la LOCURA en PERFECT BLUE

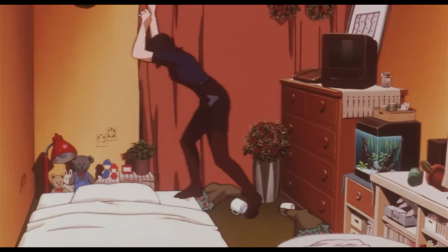[8:19]
El cóctel de ambos problemas hace que la den brotes esquizofrénicos,
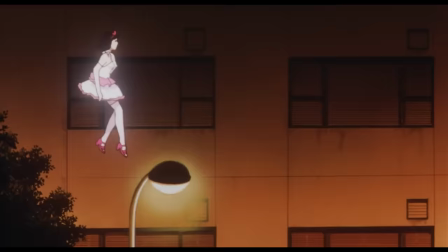[8:23]
donde tiene esos episodios de alucinaciones visuales y auditivas, en las que se ve a sí misma como idol.
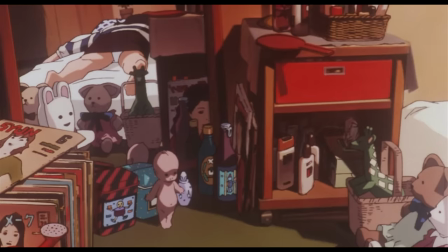[8:29]
Otra hipótesis es que sufra una especie de síndrome de Peter Pan, y que una parte de su yo, en su subconsciente,
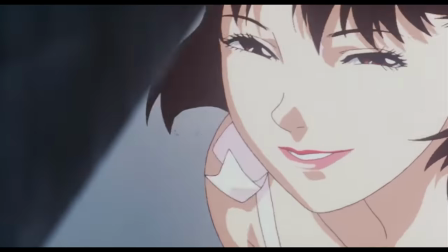[8:35]
se niegue a evolucionar y a crecer, por lo que su mente crea una imagen idealizada de ella que se dedica a atormentarla y a sembrar dudas sobre su otra parte.
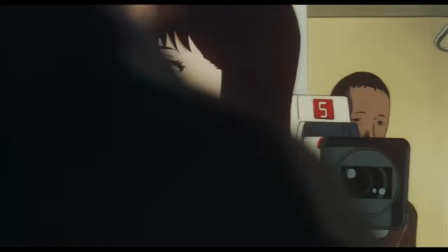[8:44]
La confusión y la pérdida de la percepción de la realidad se puede apreciar en esta escena en la que Mima está rodando.
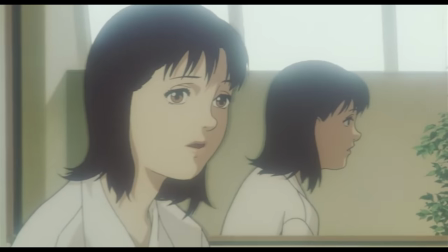[8:50]
Ella está en un plano en el que se ve reflejada en un espejo.
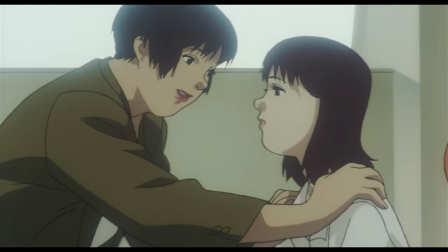[8:53]
La gente la felicita y cuando Rumi, su manager, se acerca, el espejo ha desaparecido y ella es el reflejo.
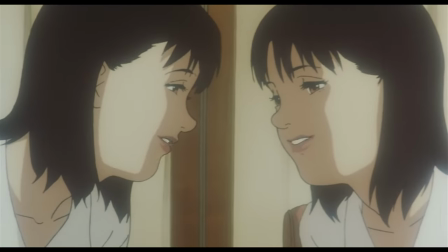[8:59]
La pregunta que nos traslada al subconsciente con es ¿Quién es Mima? Otro personaje que sufre los problemas en la percepción de la realidad es Rumi,
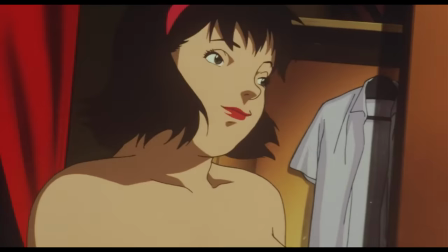[9:06]
que experimenta una crisis de identidad en la que se disocia por completo de su persona y adopta la personalidad de Mima como ídolo pop.
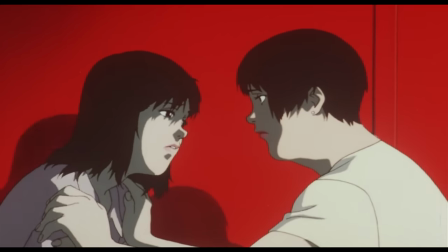[9:14]
Tal vez lo que le llevó a esa situación fue que parece que ha proyectado sus deseos no cumplidos de ser famosa en su cliente,
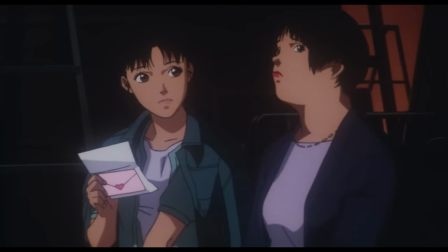[9:21]
hasta el punto de querer convertirse en ella para preservar esa imagen de perfección.
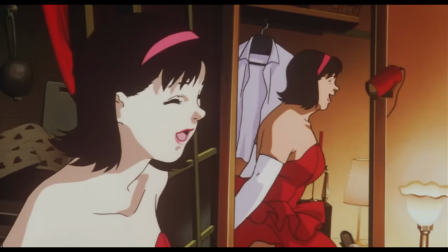[9:26]
Podemos ver su doble identidad al final del metraje, en este barrido que deja ver su reflejo. De esta manera conocemos la identidad real de quien está atormentando a la actriz.
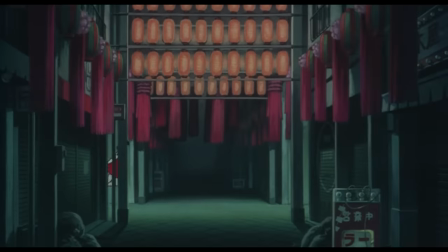[9:35]
Lo mismo ocurre cuando persigue a la protagonista. En la ilusión, ella está desplazándose ligera, pero realmente está sudando para perseguirla.
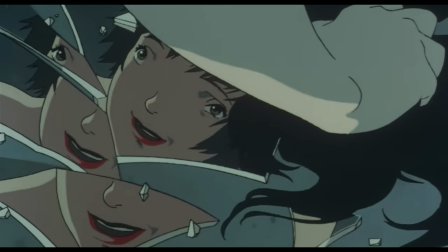[9:42]
Y más, en esa misma secuencia, al final podemos ver su rostro reflejado en un montón de cristales rotos, metáfora de una personalidad fragmentada y quebrada.
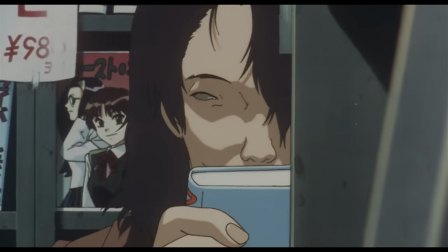[9:50]
Y por supuesto, en este análisis psicológico de los personajes no podemos dejar fuera a Mimaniac.
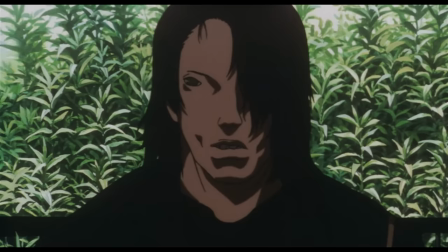[9:55]
El principal sospechoso es un tipo cargado de taras.
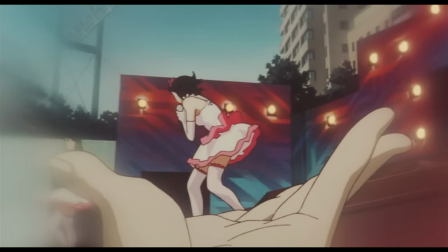[9:59]
Él tiene un pensamiento obsesivo-compulsivo con Mima, que va acompañado de una fijación erótica bastante oscura.
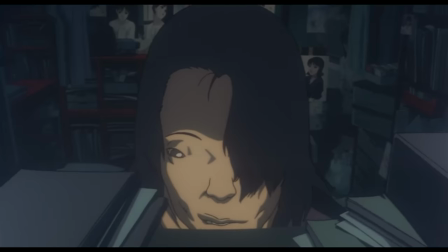[10:05]
Es decir, tiene fantasías recurrentes con la idol y ha desarrollado en su cabeza una relación especial con ella que jamás existió.
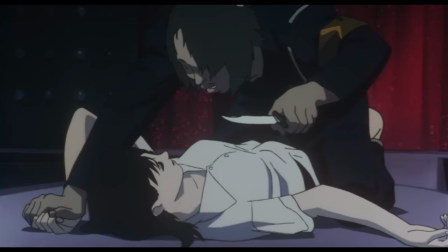[10:12]
Este tipo de delirios le lleva a tener un comportamiento enfermizo y acosador.
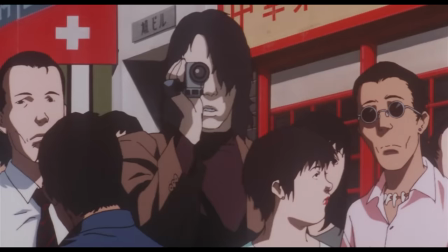[10:17]
Él representa la presión psicológica que la industria del entretenimiento y la cultura de los fans pueden ejercer sobre las celebrities.
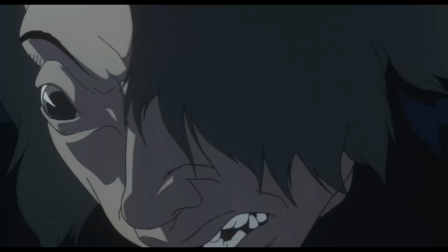[10:24]
Además que es un estereotipo que encaja a la perfección con el fenómeno fan. Respecto a este tipo de personalidades, buscar culpable es difícil.
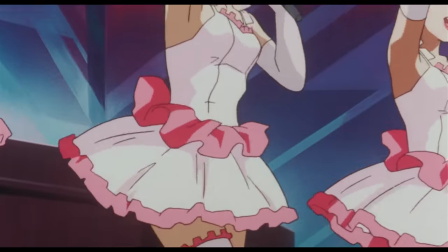[10:31]
¿Es responsable la industria por crear esas figuras perfectas y deseables? ¿La tiene el propio Mimaniac por encerrarse en sus fantasías?
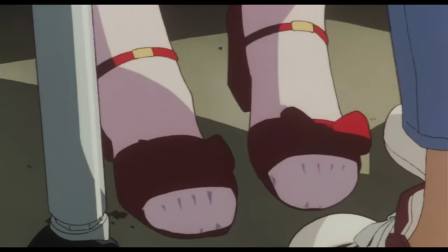[10:38]
Bueno, ¿qué más da? Este film entra en estrecha relación con el movimiento Superflat.
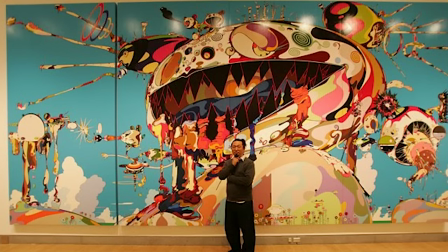[10:43]
Esta es una corriente cultural autóctona de Japón que se caracteriza por la asociación entre lo tradicional y lo actual, entre el arte y las tendencias populares.
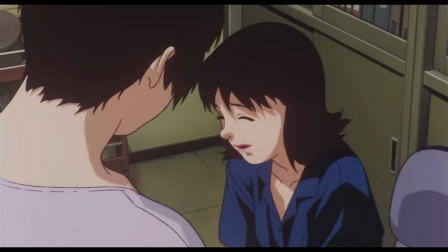[10:51]
El movimiento habla de una sociedad japonesa que evita enfrentarse a la realidad y que busca refugio en las formas de entretenimiento, la tecnología y los motivos entrañables.
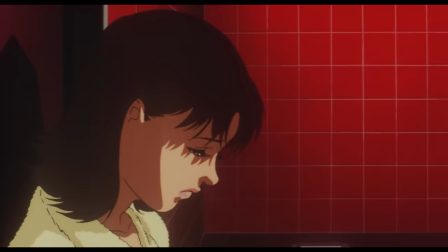[11:00]
Ya sabéis, lo kawaii. Y es que lo superflap trata de expresar la incertidumbre de una sociedad que se encuentra en una crisis existencial y que está cargada de contradicciones.
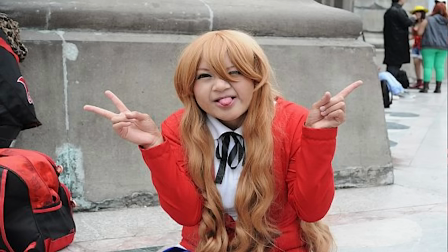[11:09]
Los otakus son tal vez la principal tribu urbana que de una manera consciente o inconsciente alimentan esta subcultura.
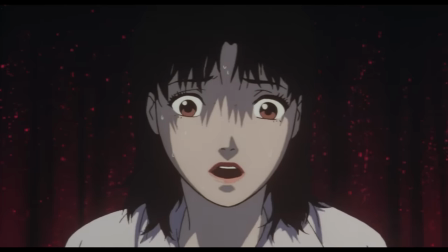[11:15]
Perfect Blue es una animación cargada de simbolismo,
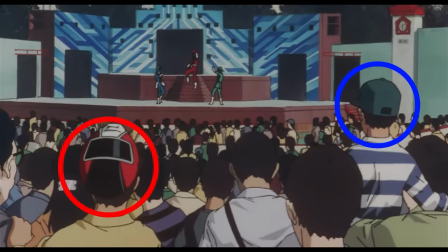[11:18]
pero para poder terminar de descifrarla bien hay que tener en cuenta la importancia del rojo y el azul y cómo estos colores sirven para comunicarnos los estados por los que pasa Mima.
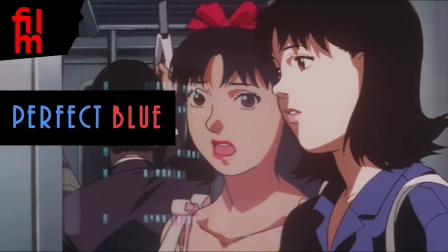[11:26]
Si os interesa saber más y queréis terminar de completar este análisis, tenéis el vídeo de El Color en Perfect Blue.
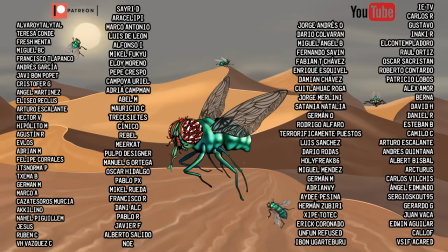[11:32]
Y ahora quiero agradecer a la peña que me apoya por Patreon, que comenta, comparte y sobre todo,
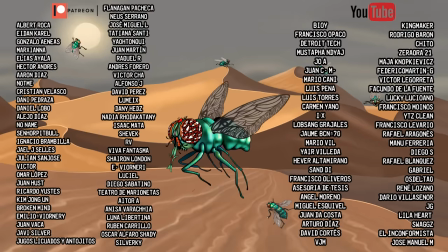[11:37]
a quien cuando queda con los colegas, saca temas que hemos hablado antes en estos vídeos.
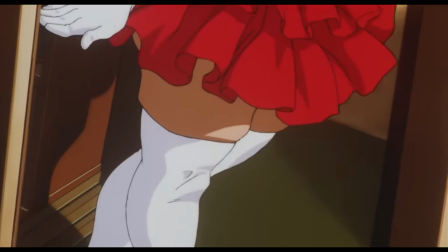[11:42]
Un abrazo. Soy Rumi, estoy disfrazándome de vosotros y nos vemos en el reflejo.